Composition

One of the best ways to direct a viewer's eyes is through using leading lines. Leading lines are naturally occurring lines in a shot that point towards the subject. Leading lines can be either horizontal, vertical, diagonal, or curved.
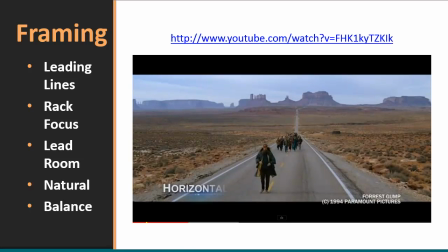[32:23]
Horizontal lines like those found in Forrest Gump when Forrest finally stops running after years on the road can show serenity and inactivity.
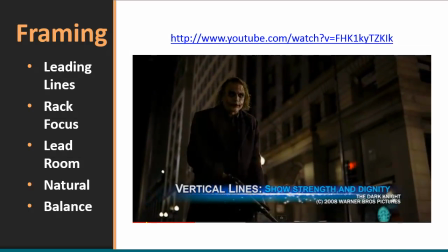[32:31]
On the other hand, vertical lines like those used in Dark Knight can show strength and dignity.
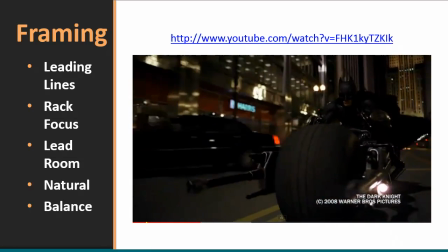[32:36]
However, since the subject is so small in the scene, the tall vertical lines quickly become threatening.
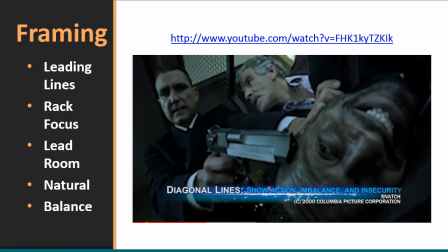[32:42]
At the same time, diagonal lines can show action, imbalance, and insecurity, as seen in this example from Snatch, when a man is in real fear for his life.
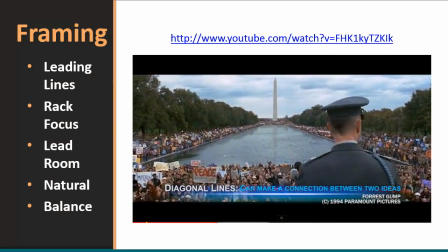[32:51]
In this example from Forrest Gump, the diagonal lines make a connection between Forrest Gump and Washington, D.C., which is represented by the Washington Monument. Another very effective way of directing the focus of the viewer is by using a rack focus.
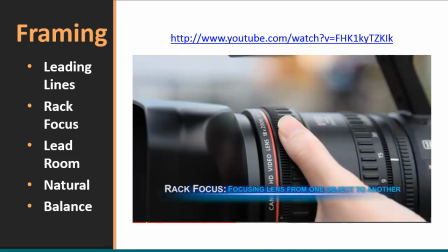[33:09]
A rack focus is a technique where one object in a scene starts in focus and gradually goes out of focus until another object in the shot is in focus instead.
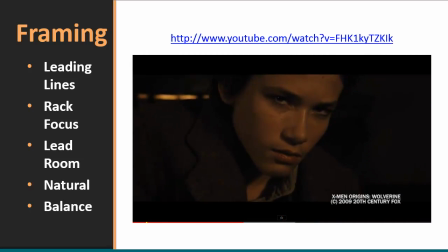[33:18]
This example from X-Men Origins, Wolverine, shows an effective use of a rack focus. In this scene, a boy is trying to hide a knife from his father. In order to make the audience aware of his knife, the scene starts in focus on the knife,
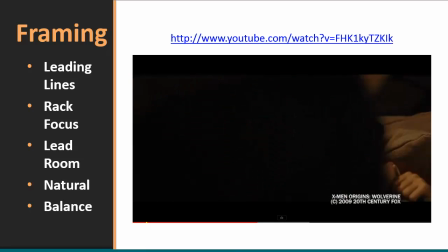[33:31]
and then it transitions to being in focus on the father, showing that he is unaware of the object in the boy's hands. An important purpose of a rack focus is to show the relationship of one item in a scene to the other item in the scene that comes into focus.
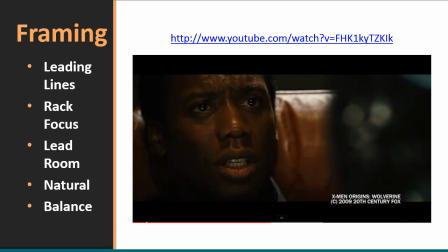[33:45]
In the same movie, a rare metal is found by a general, which becomes the area of focus.
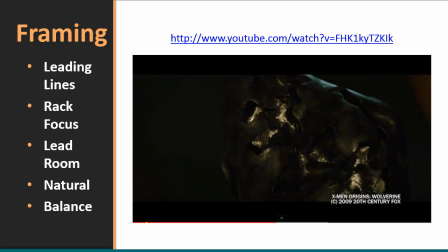[33:50]
To show how the metal relates to the people they are taking it from, the camera refocuses on their tribe.
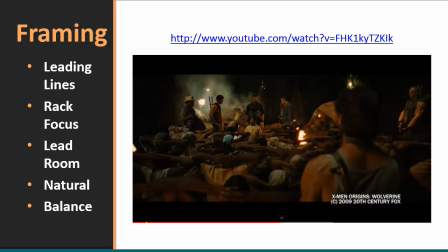[33:55]
This rack focus helped connect the two events happening in the film. Giving a subject lead room in your video is yet another way to keep your audience pleased with your shots.
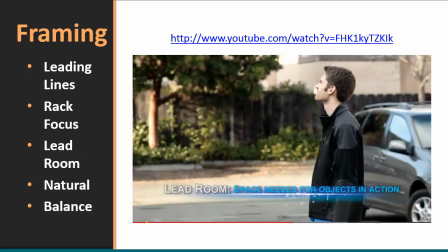[34:08]
Lead room refers to the cushion of space in the frame that is needed for objects that are in action. That being said, if you're already utilizing the rule of thirds in your framing, having proper lead room won't be an issue.
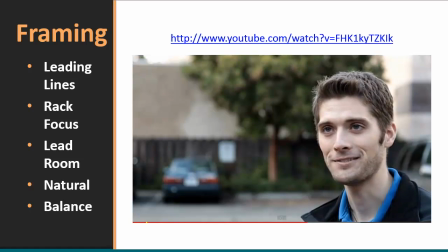[34:19]
This is because if you've already used the rule to place your subject in the right third of the frame and then walk left, you will have at least 2/3 of your frame left for lead room.
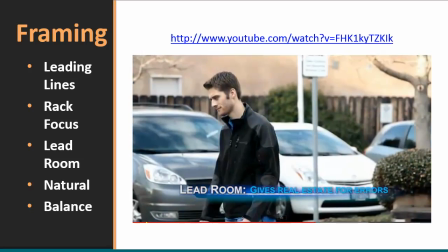[34:28]
This gives you plenty of real estate for errors and panning, as well as helping the subject to not look like they're about to run off the edge of the frame. Even in interviews, giving subjects plenty of room can help the viewer feel at ease. One of the most clever ways to direct your viewer's eyes is to use natural framing in your production.
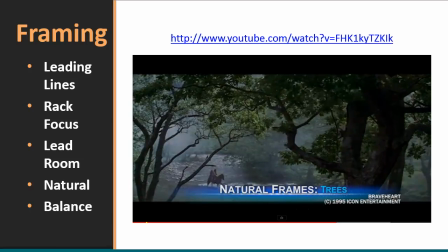[34:48]
Objects such as trees, like in this shot from Braveheart, can help frame your subject and draw interest to its areas on the screen. Doorways and windows can also be used to naturally frame a subject.
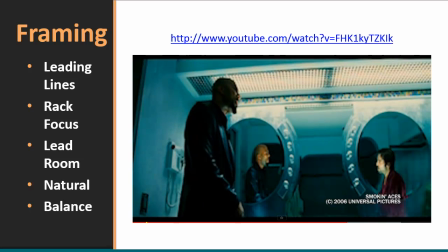[34:59]
In this scene from Smoking Aces, both men are naturally framed inside the mirrored circles that are on the wall behind them.
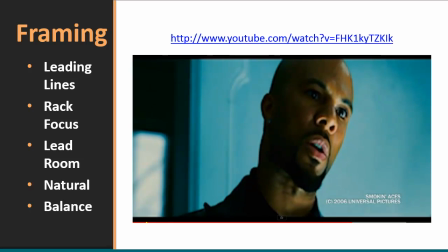[35:05]
This draws attention to them and makes them feel more separate at the same time. All of these methods are great for framing your subject, but with some creativity, any number of objects can be used.
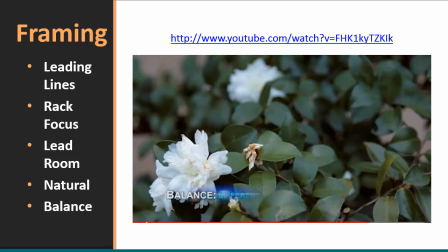[35:20]
Lastly, balance can be used to help your audience feel at ease about a shot. Balance refers to the difference between the amount of objects on one side of the frame compared to the other.
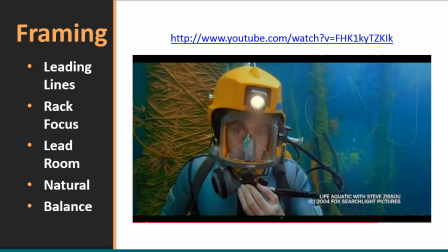[35:28]
If you have a lot of items on one side of the screen, like the scuba diver in the Life Aquatic, without anything to balance the weight on the other side, tension can be introduced.
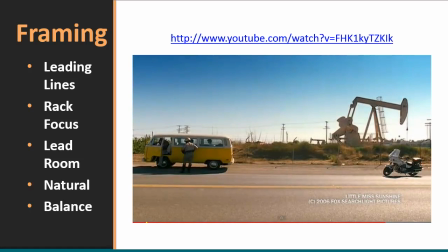[35:36]
On the other hand, if, like this scene from Little Miss Sunshine, you keep the objects on both sides of the screen balanced, you can give your video not only a formal appearance, but also put your audience at ease. Composition isn't merely a technical term. It's a concept that needs to be closely entwined in every clip that you shoot. Understanding how to artistically place elements in a frame, using leading lines, rack focusing, lead room, natural framing, and balance can help you to effectively direct an audience to the area that you want them to see.
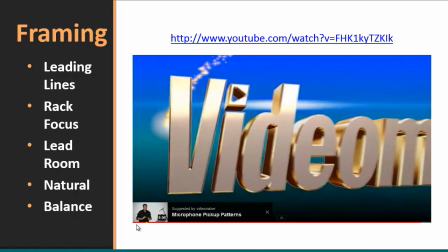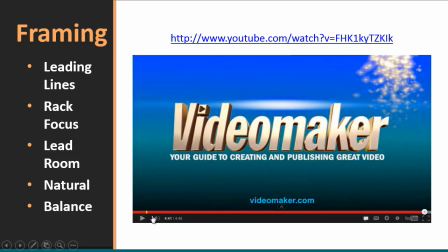[36:18]
Okay, let me go ahead and stop that there.